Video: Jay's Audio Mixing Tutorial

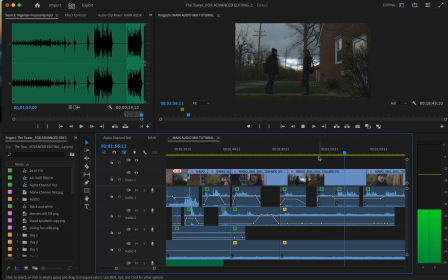506s You're lost? I ran. I was in a bad home. I'm trying to get to Virginia.
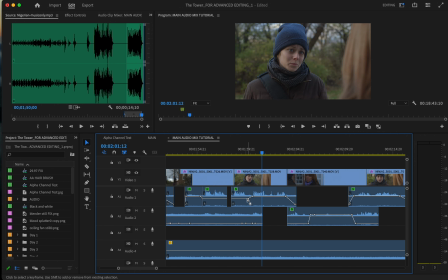512s My grandmother's there.
See right there, it's still too low, so I'm going to bring that back up because we've come back to a closer shot. And that's a real subtle mixing thing there.
I ran.
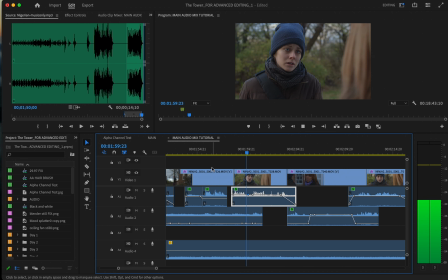529s I was in a bad home. I'm trying to get to Virginia. My grandmother's there, but she can't drive. Oh. Wow. Okay. Just hoping for a meal or a few dollars so I can keep moving.
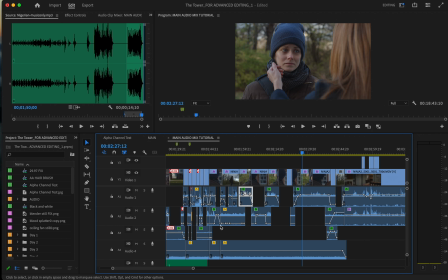551s
So that's the mixture of music and voice.
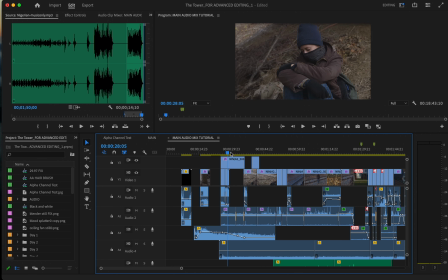557s
And then for like subtle underscoring,
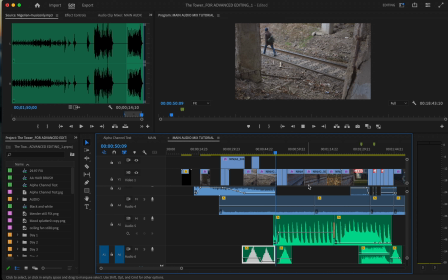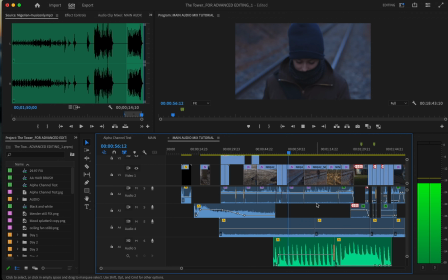566s
so this is real subtle music underneath. There's a mixture of ambient sound with some background traffic noise. She's going to walk through the leaves, and it just sort of all mixes together.
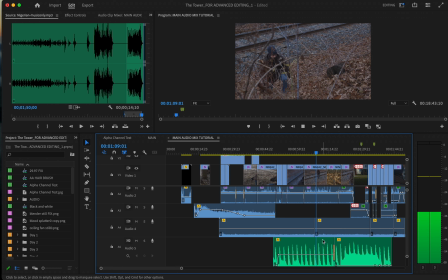Nothing's too loud, nothing sticks out.
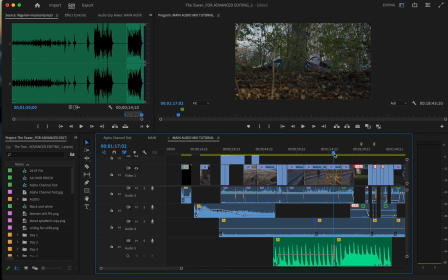594s
You want that trunk sound to sound like it's about as far away as the shot is. Like if it's too loud, it won't feel natural. So now here's some sort of next level audio mixing.
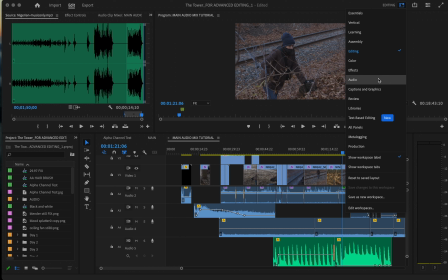614s
If you go to the audio mixing tool in the drop-down menu,
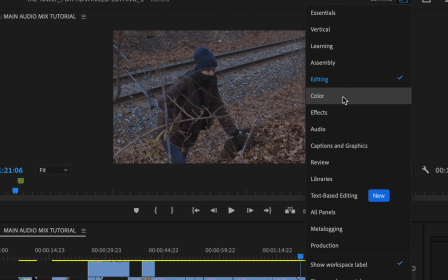619s
see the drop-down menus, you have editing, you have color, and you have audio.
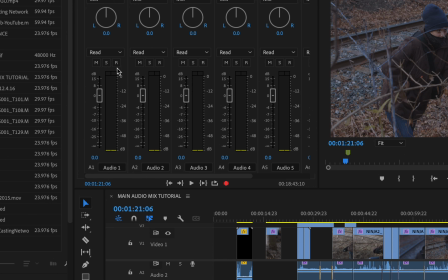626s
This is where you have some more intense audio controls for panning and levels and so forth.
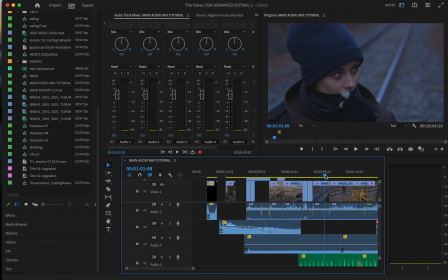632s
And then something you can do is, if you're working in stereo, is
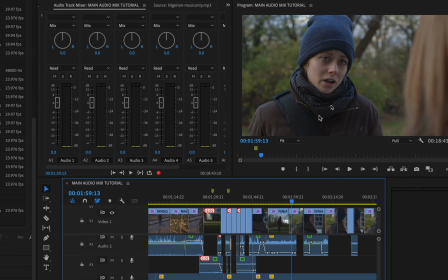640s
because the homeless girl is sort of left side of the screen, you could, and because it's important to have separate audio tracks,
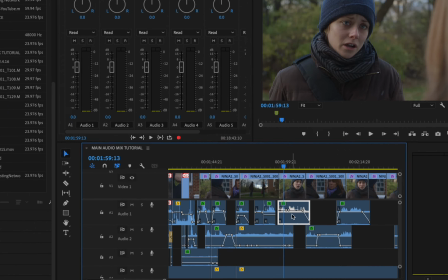648s
you can hit her audio, highlight her audio track, and that highlights it up here,
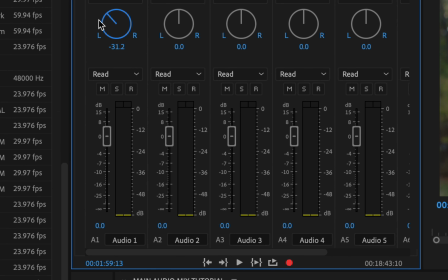653s
and you could pan it left slightly, if you're in stereo, of course, and then her voice will be a little bit on the left.
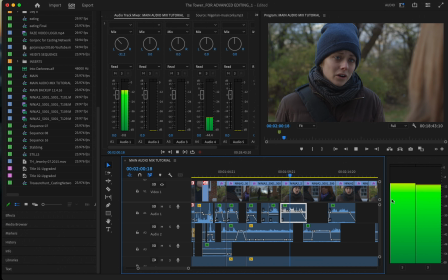661s I'm trying to get to Virginia. My grandmother's there, but she can't drive.
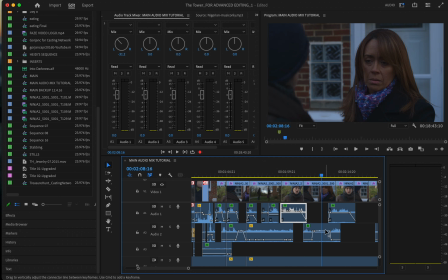668s
And then the woman of the house, who she's trying to rob, she could be a little bit on the right.
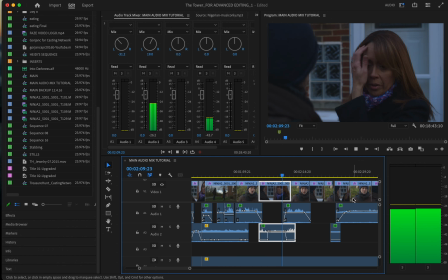681s Oh, wow. Okay. Just hoping for...
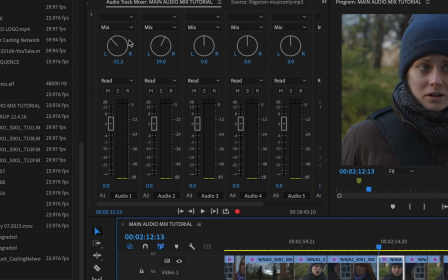687s
It's still panned. See, because I changed that track so it holds it for that track.
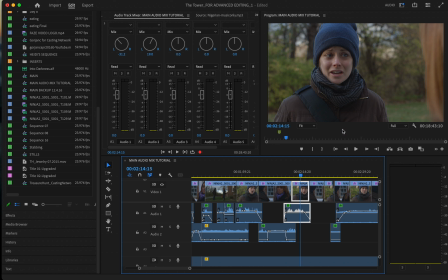692s
For this scene, you could always have her on the left-hand side and her on the right-hand side, and it just gives it a little space. Again, a little reality, like when you're sitting there watching it, it just helps. You're actually in the same space with them.
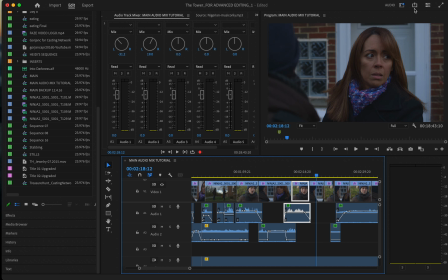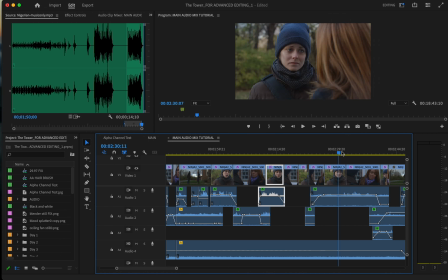715s
So that's some very basic audio mixing. The most important thing is these VU meters on the right here.
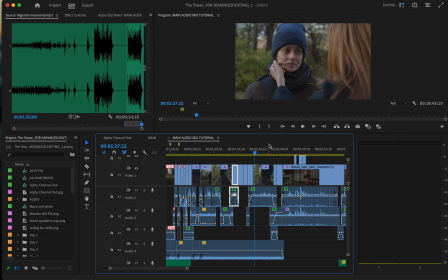723s
That when the audio is at a high enough level that it can be heard.
Make yourself comfortable.
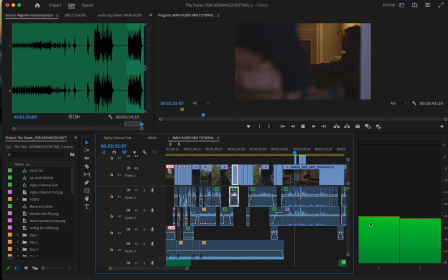730s
See, we're hitting into the yellow here.
Hi, honey. Don't hate me. I brought a new friend in. This...
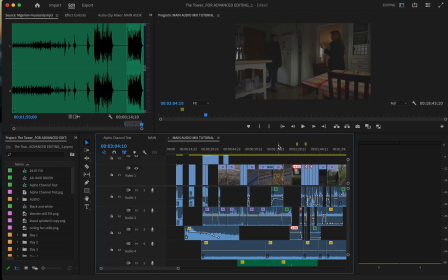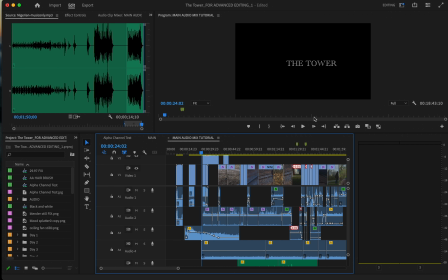This is the train goes by at the beginning.